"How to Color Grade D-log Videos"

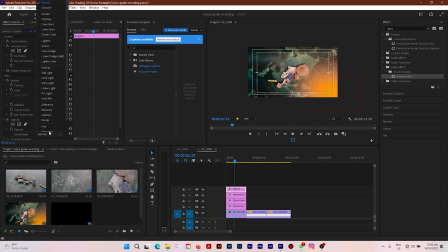Now I'm gonna change the blend mode of this shape to soft light, and it will add the box which was blurred in orange to be
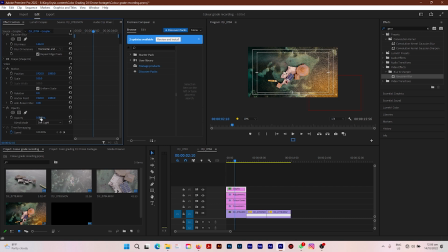reflected on the highlights of the water. I'm gonna also turn down the opacity because this looks too much, to about 30.
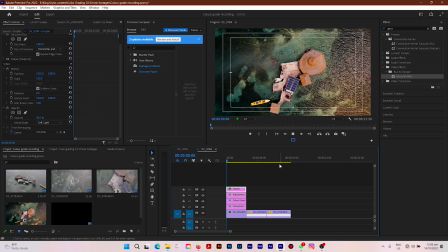Now let me scale back to fit, and look at that. That looks as if the sun is shining right there. It's like giving some life to the reflection in the water from the sun. That's without, that's with the shape.
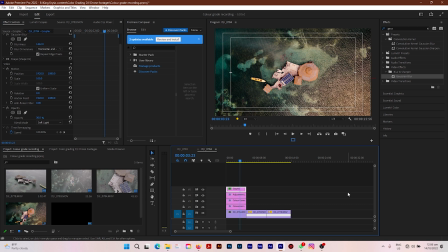Without, with. And that looks lovely, guys. Always remember to save as you go along.
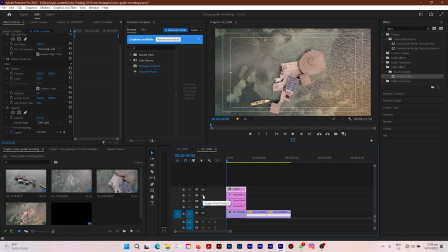And let us see where we're coming from. So without all our adjustments, this is the flat video. Just flat and desaturated. This is with the conversion LUT and our exposure adjustments.
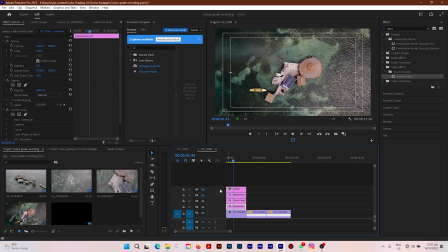Now this is with our color correction. This is with our creative touch. Nice, and this is with the color on the water reflection from the sun.
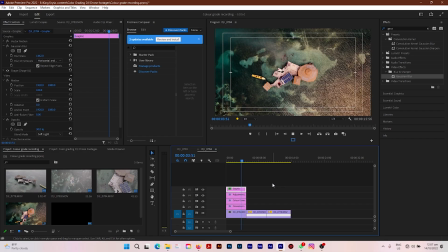This is stunning. This is simply amazing. A quick commercial break. Do hit that subscribe button if this video is interesting so far. Let's continue.
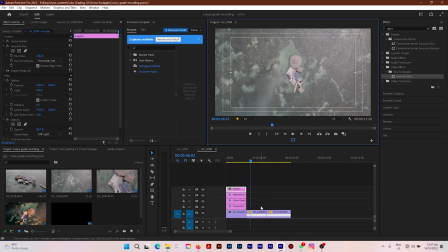Now, I have two other videos that I captured while I was on the trip,
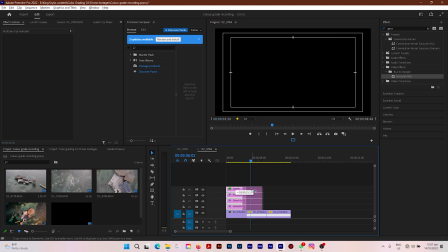and let us copy these settings and drag over to these videos as well and see if they work.
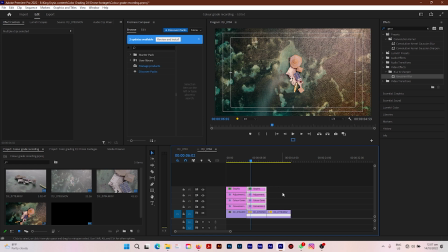And more than likely they should work, because while capturing this video I used the same setting on my drone camera for capturing all the videos, so whenever I'm color grading, the color correction and grading will be consistent throughout,
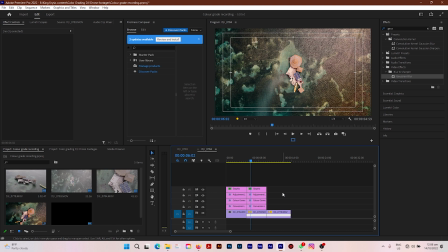and I don't have to do much tweaking and editing across the videos because the settings were the same throughout recording. And as you can see, the settings match the next video perfectly.
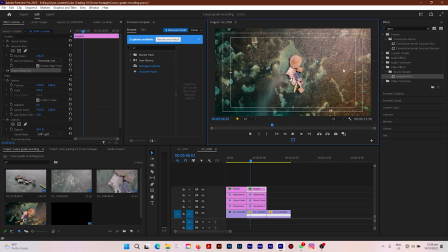The only thing I would move though is the box right here. I would put it up here since the sun is up here. And there you go, lovely. Now let's watch these two videos back to back.
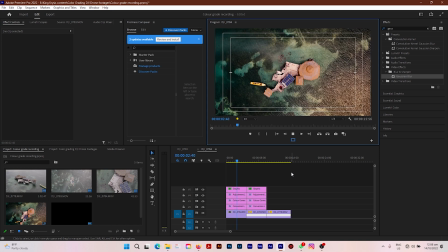Nice. beautiful, beautiful. I would turn down the highlights on this one a tad bit.
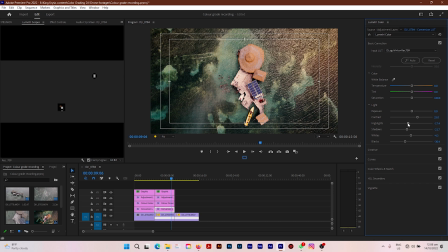It looks too bright right there, so I'd pull down the highlights a little bit, and that should fix it.
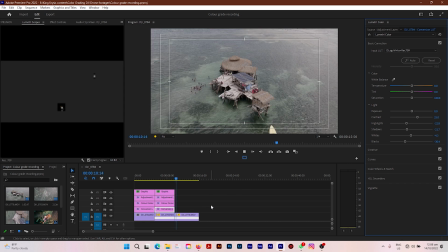Lovely. And then the final clip. Now this one might be tricky because the angle is slightly different, but let's copy it and see how the adjustments look on this one as is so far.
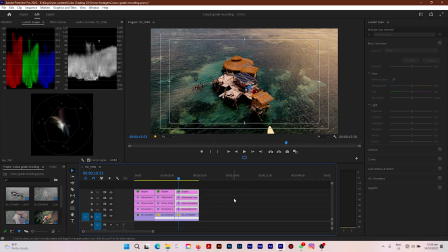And as figured, it looks a bit different. Now let's go ahead and try to fix this one. Now the first thing I want to fix is the exposure. This one is a bit too dark, so let's push up the highlights a bit more, pull up the shadows a bit more,
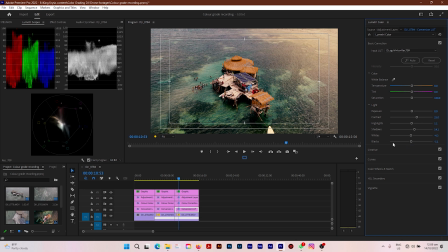pull up the blacks, pull down the contrast, and that's it for the exposure correction. Now let's go to our color correction. It looks a bit too bright in the highlight side. Pull the shadow down a tad bit more, right there.
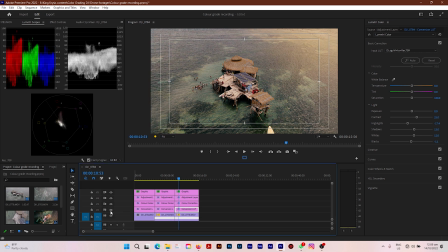Perfect. Off, on. Now let's go to color correction. I'm gonna go to our curves.
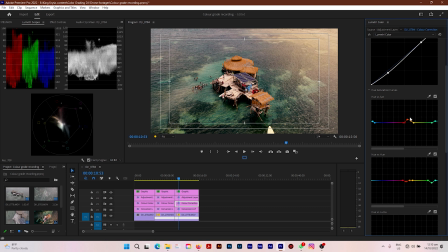And the orange in the roof right here looks too saturated, so let's turn it down a bit. Let's turn it down a tad. Perfect. It's looking lovely now. Now let's go to our creative side. That's looking lovely. Our color wheels.
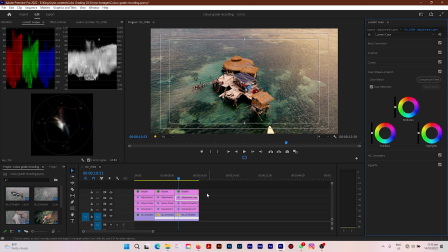Nice.